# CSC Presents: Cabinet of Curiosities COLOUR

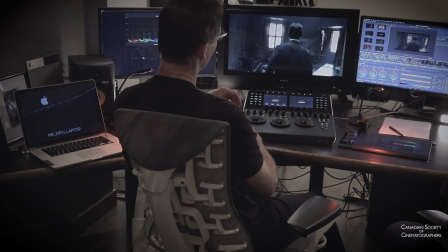[4:11]
On these types of shows with this kind of production value,
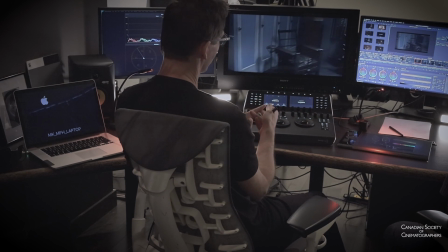[4:14]
the set design, the wardrobe, the art direction, everything is already very top notch. So when it comes to us, we get to spend our time enhancing it instead of, fixing things where maybe production didn't have time for something.
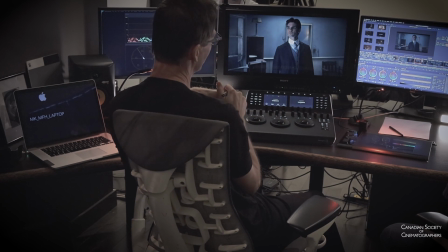[4:31]
We were always having to do things, whereas, it's pretty much really great,
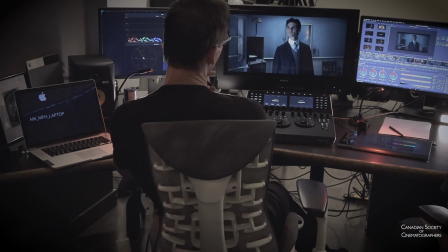[4:37]
right off the truck, and we're just being able to do look, create more of the look on top of it again. Like when we're working on the floor, we know that there's, especially when you have experience, like we have together, I know there are certain things that you and I can do later on that maybe we don't want to take the time to do on set. Things that'll allow us to get more work done during the day on set things that we can now handle later on. And when the thing is cut together, obviously, that way we can be a bit more cohesive about the approach. And that's our job as a colorist anytime. Is the photography it's all very much there, but you never know how it's going to be cut together. So it's like, do we need to take down that floor, that ceiling, that wall, just to make it feel a little more seamless and deal with the frame that you're using and not just all that you shot, which is what you have to, protect Exactly. for all of it. Do you want to have a little look at how we sort of handled this sequence here?
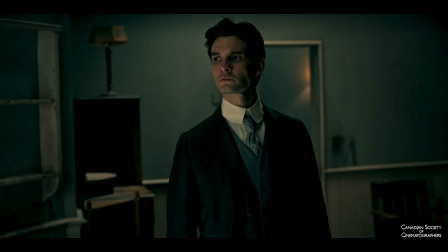[5:43]
But this shot really spoke to me a bit about the tone of what this ended up being, which I really liked. There's plenty there in the negative. I'm going to dissect a little bit. So if we turn off some of what we got going on here,
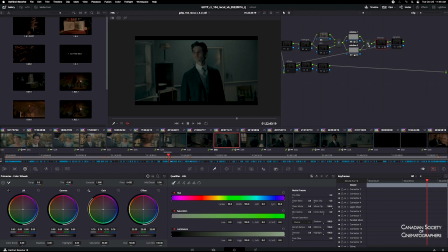[6:03]
it's on the surface, we're bringing it down a bunch. But that's intentional because, as you were saying, we made the LUT to sit on it a bit so you could overexpose a bit, get a beefier negative. And that's the thing too, is you don't want to starve the sensor necessarily.
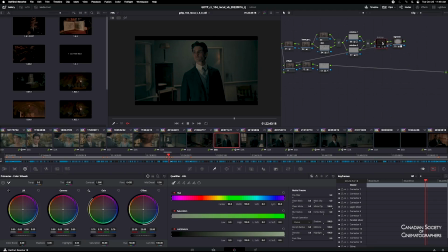[6:22]
And I like being able to give as much as possible so we can pull out details in costume or in, different makeup effects, for instance. Right, and that's all good practice. In terms of, the LUT's doing a lot of the heavy lifting, but then we're adding,
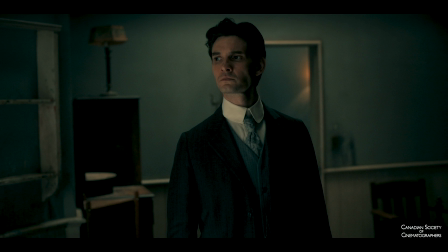[6:42]
part of the recipe here is,
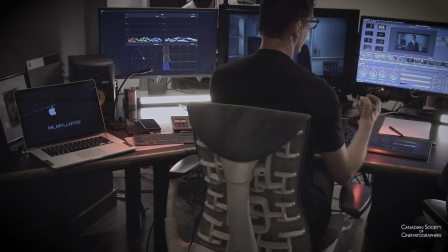[6:45]
we wanted to emphasize the split tone of the image,
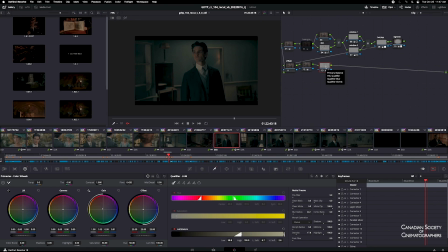[6:51]
and I was taking the whites and just warming them up slightly, and I think we're not lifting it too much there. We're just doing it as a warmth thing, and we also have our skin separate, so in case we're cooling the shadows so much it starts to eat into the fall off of the skin tone, so we kind of change that.
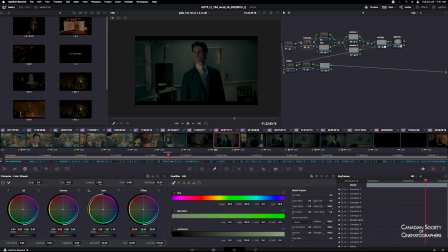[7:12]
And we have this little secret layer, which I like this emphasizing the mid-tone detail that kind of offsets what's happening with the highlight change. And then on other simple things, we're vignetting this because we've got a big wall back there. We cut down that light on the
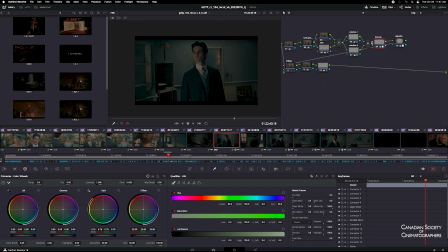[7:32]
side that's not the key side, and then I think we put a topper in there just to emphasize the frame. And that's something that helps because, again, we're lighting a scene that needs to be seen from multiple angles, and we have to, be able to move quickly on the set.
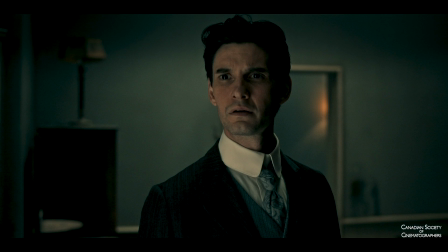[7:47]
Sometimes, taking a wall down will cost us in terms of, we'll lose the light on the actor in another position. So being able to do that kind of work here lets us, get the best of both worlds in terms of,
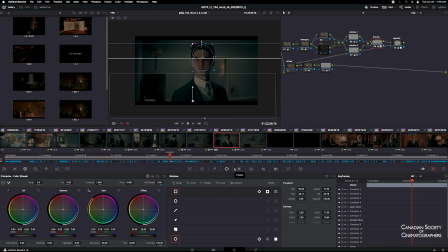[8:03]
the speed of working on the day and, being able to sort of shade and bring in that nuance later. It's fantastic. There's a lot of different tools in Resolve. We're using Resolve, by the way, that lets you really, tinker with depth and, everything really.